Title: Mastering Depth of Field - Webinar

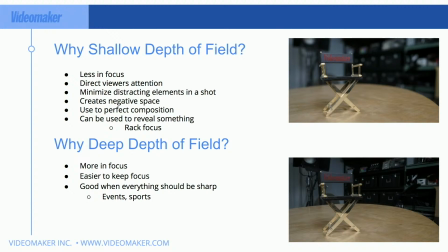15:16 But definitely not something that if you are shooting documentary or camera verte or cinema verte, I'm sorry, or anything like that at an event like a wedding or something else, is you don't really have control over everything.
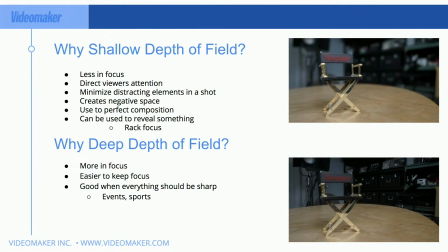15:31 You might know where marks are hitting. Obviously, in a wedding, you're going to know where the bride and groom are going to stop, but it might be hard to figure out what the ring bearer is going to do. It might be a 2-year-old kid, and maybe he does something funny like picks his nose on his way down.
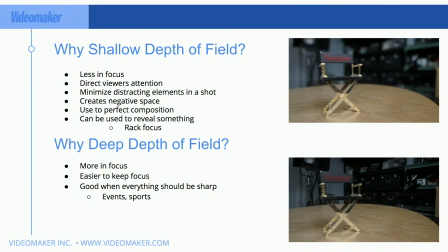15:47 You might have to be a lot tighter on him. So just one of those things that if you are not controlling the situation and you don't know what your subject's going to do, a deeper depth of field is going to be helpful, really helpful. If you're currently on Facebook or on YouTube, go over to
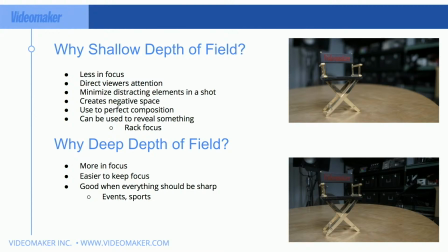16:06 videomaker.com/live and you'll be able to join us and I'll be able to answer your questions if you have any there.
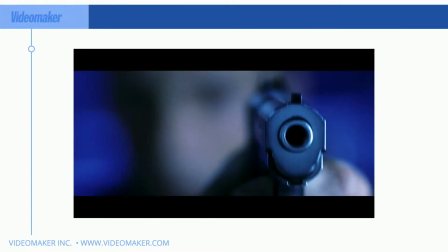16:11 I'm not looking at the chat anywhere else. All right, let's go on to the next slide. All right, so this is a good example of being able to reveal focus. Obviously, we don't even know if this person has a mouth or a nose. I mean, it looks like they might be an alien in this shot. We could tell they're holding the gun by kind of the direction. I mean, those are kind of cues we might just assume.
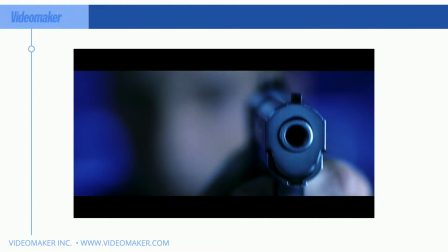16:31 But you don't know who's holding the gun. And this can create a lot of mystery in your stories. Obviously we're doing all these things to help your story be stronger, help the viewer to understand and see it. It can be also for a more beautiful image and all the rest.
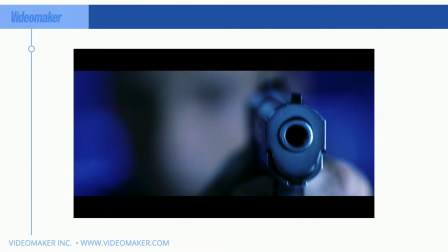16:48 But really the biggest idea for any type of content creation, video wise, is to have your story in check. Make sure you're making production choices based on your story, because your story, if it's at its strongest, all those other things are really going to shine and show off your ability to make beautiful video.
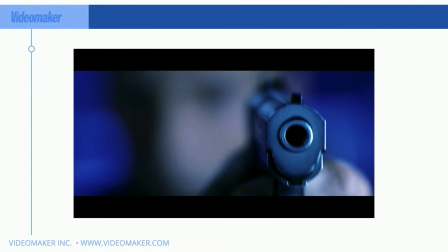17:05 So in this case, we have this guy holding the gun. We don't know who it is until, I guess we don't. We're never going to know who's holding the gun. So this might be the mystery. This is the first shot in the whole movie. You see the fire burst from the gun, and you see the main actor of the movie die.
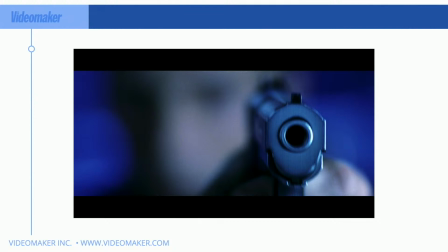17:24 The first scene. Wow, wouldn't that be amazing, right? Very first scene, you kill off the main character that is like the big money actor, right? Well, maybe you're jumping in time and this is the end of the movie, but you're starting it off with it so you can tell the story.
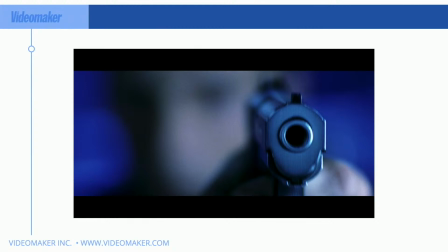17:36 And in this case, maybe the whole story is who shot them and why they might have wanted to shoot them and all the rest, the story of how they got there.
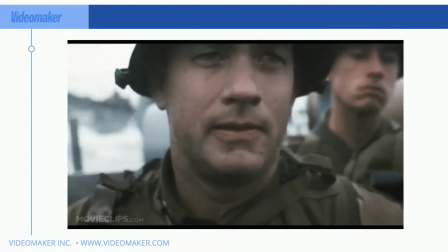17:45 So here in Saving Private Ryan, you can see here, this is on D-Day.
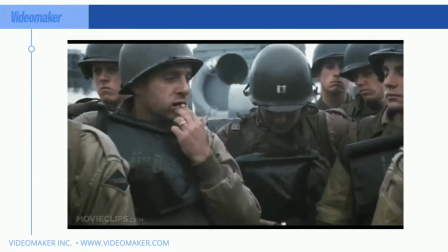17:50 They're doing the kind of revealing what's around them through not only backing away from your subject matter and revealing the things around them,
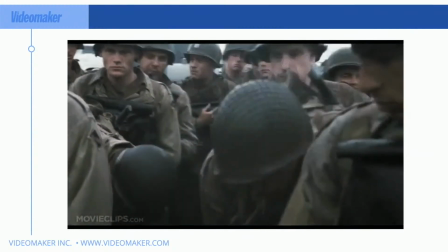17:57 like that guy vomiting there, or that guy.
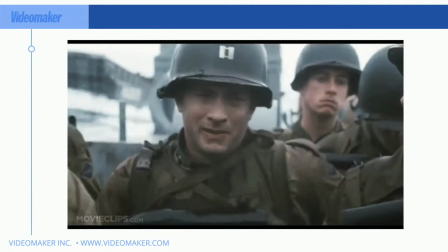18:00 But you can see here when we're close up on Tom Hanks's face, the character in the background just over his shoulder is definitely a shallower depth of field.
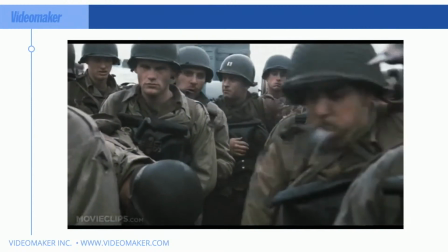18:08 He's not in focus, but as you pull away from Tom Hanks, you can see that more things are in focus.
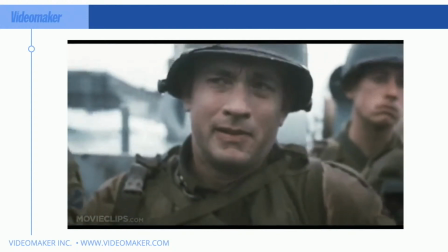18:14 So a deep depth of field is what was necessary for the shot in the long way.
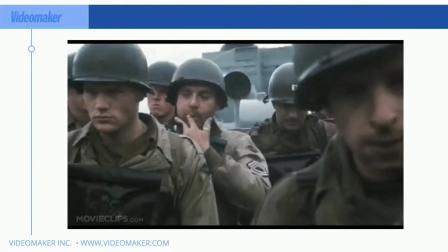18:18 I'm guessing they're pulling focus, and that's how they're able to keep things continually getting in focus from the foreground,
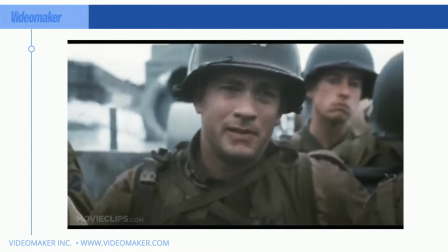18:27 and the background clears up as well when that happens. This is a good shot here.
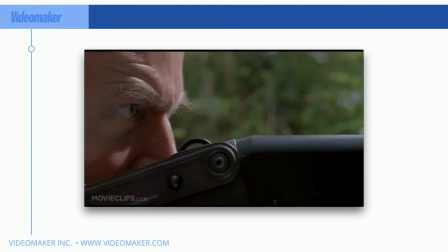18:34 This is obviously the opposite direction. The barrel of the gun is going, from left to right. So it's not what he's shooting, but possibly what's there in that negative space in the green. Now I know this is actually to be true. I put this image here, but he's looking down the gun.
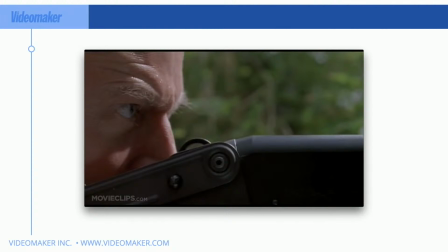18:51 He wants to shoot at something, right? What is it? Do we know who knows this movie? I'll give it a couple seconds, and it's Jurassic Park. So you can see he's looking down the barrel of the gun thinking he's going to shoot that T-Rex, and then all of a sudden, oh no, T-Rex is over his shoulder.
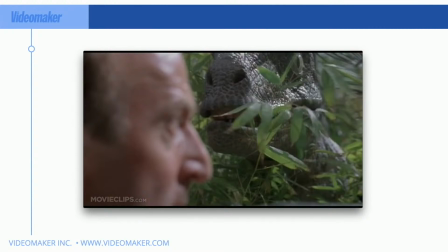19:07 Ooh, bad news. Total great suspense, very good storytelling, right? You have you're concerned about the subject holding the gun, then all of a sudden this shows there's the T-Rex waiting for him. Really, really great storytelling.
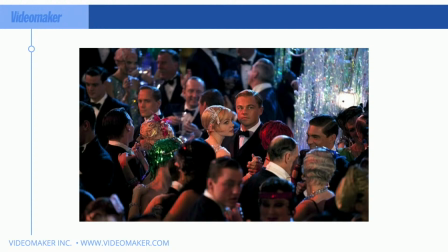19:21 So here's also, this is with not only selective focus, so we have a shallow depth of field. Obviously, we have Leonardo DiCaprio there in the middle, and he's in focus, and really mostly other than the lady that's there with him, is somewhat out of focus.
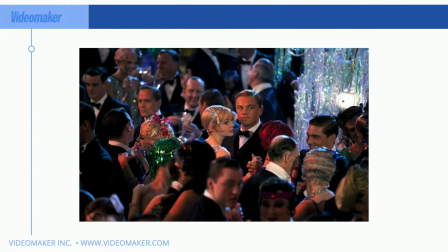19:38 There are some things that you can make them out, but they're really not important to the story, and obviously you can't really see any of their faces really clearly. You might be able to see this guy over here, his face a little bit, but obviously all these people around him don't matter to the story, and that's why it's there.
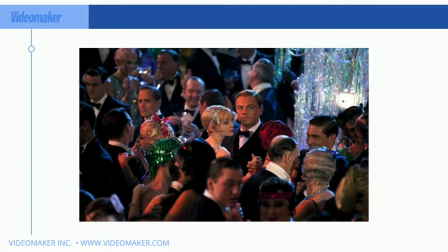19:54 That's a raptor. You're right, Brother Rick. And so, it's a raptor. It's not a T-Rex. You're right. Man, I should watch Jurassic Park again. Anyhow, so I think this is Great Gatsby, this movie here.
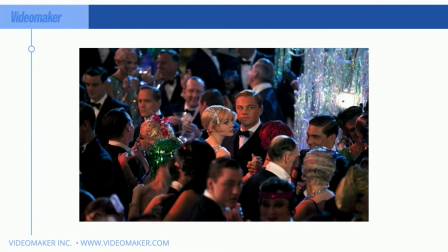20:08 And so not only with light, so you can see that they're lit, whereas everybody else doesn't have necessarily a key light on them. They're not as bright as Leo is here. And along with that selective focus tells the viewer here, they're who you should look at. Now, obviously, you have a lead actor.
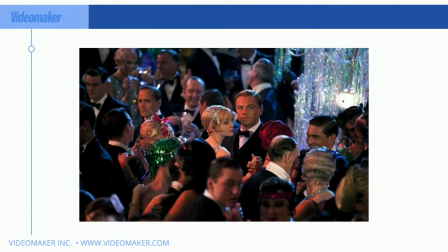20:27 You're going to probably try to find them in any scene as a viewer and look for them to tell you the story and to follow the story. But in this case, even if you didn't know who Leo was, you would know to look at him because of the selective focus and selected lighting.
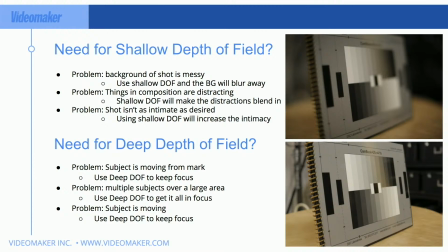20:42 So the need for shallow depth of field. Let's talk about a problem like the background of the shot is messy. Use the shallow depth of field and the background will blur away. That's my example of the furniture store.
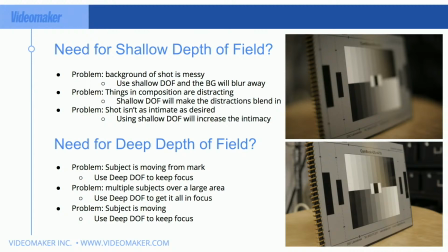20:57 I used it just to make it so that the background wasn't distracting. It had nothing to do with aesthetics. I was not trying to make a negative space so I could put graphics, although I think I ended up doing that because of the shallow depth of field. You were able to put graphics and they could pop up a lot greater.
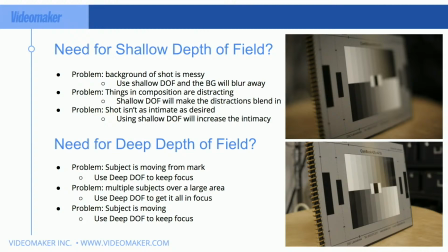21:13 That's super important when making television commercials in general, because likely you're going to be speaking a lot in both verbally and visually. Here's another problem. Things in composition are distracting. So maybe there's something that's moving.
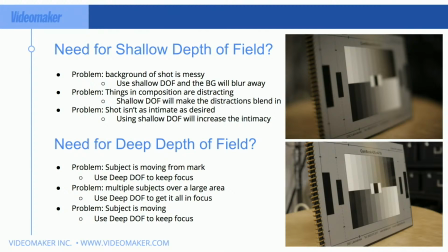21:30 Maybe it's you can't control it. It's a 5-year-old in the background and he's picking his nose. Who knows what it is, but you're using it to select what the viewer can see. And then lastly, the shot isn't as intimate as desired. So, just like we do when we get close to things,
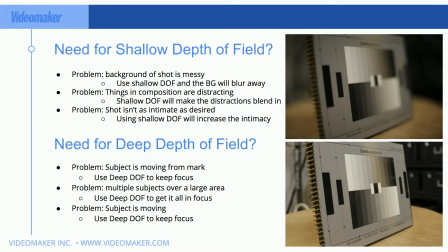21:49 our eyes focus just like a lens would, and we're able to get sharper focus when things are really close to us. Right. So, and then those things are in focus and everything else is out of focus. Now, you might not pay attention to that with your own eye because obviously your attention's going with where your focal point is.
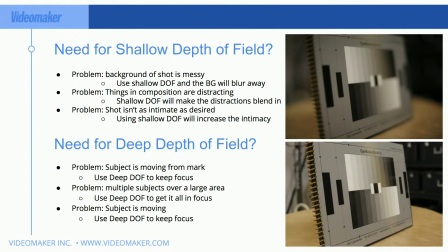22:07 You're not actually thinking, I want to be in focus with this, but your brain's doing it for you. But the thing about that is you only have that really close focus when you're really close to somebody. So thinking about going in for a kiss, that's total romantic, great story point,
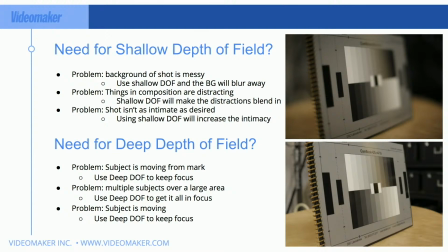22:28 and the thing is usually those that are doing that are very singularly focused on what they're doing. That intimate experience is not being distracted by the things around them. It's about that gesture.
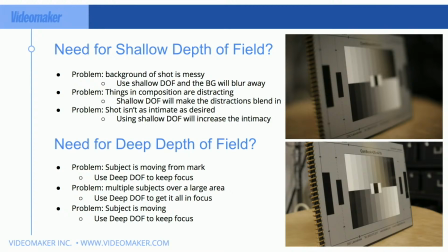22:43 Likely in your story, it's leading to something else, right? So need for deep depth of field. Problem, subject is moving from their mark. So, we say hit your mark, they're not hitting their mark. Maybe because you don't have control, maybe because you have an amateur actor, who knows? But this is a really helpful thing just to think about.
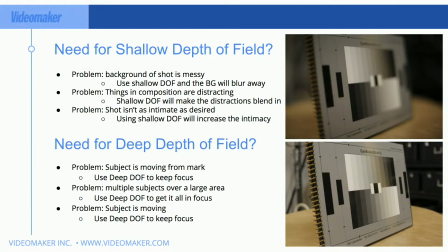23:03 Sometimes you have an actor that is able to make adjustments. Hey, you missed your mark, hit your mark this time. That's great. But if you're working with an amateur or someone that or maybe it's an actor that's not listening to you, you don't have to get in a conflict with that actor.
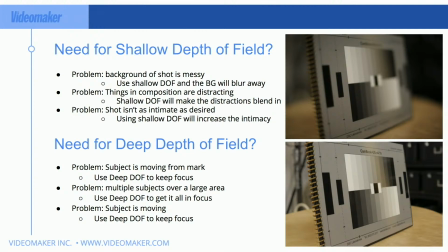23:17 You can just choose to change your camera control and get a little bit deeper depth of field, and maybe it's not as important that they don't hit their mark. So there are things and adjustments we can make just to, get the job done.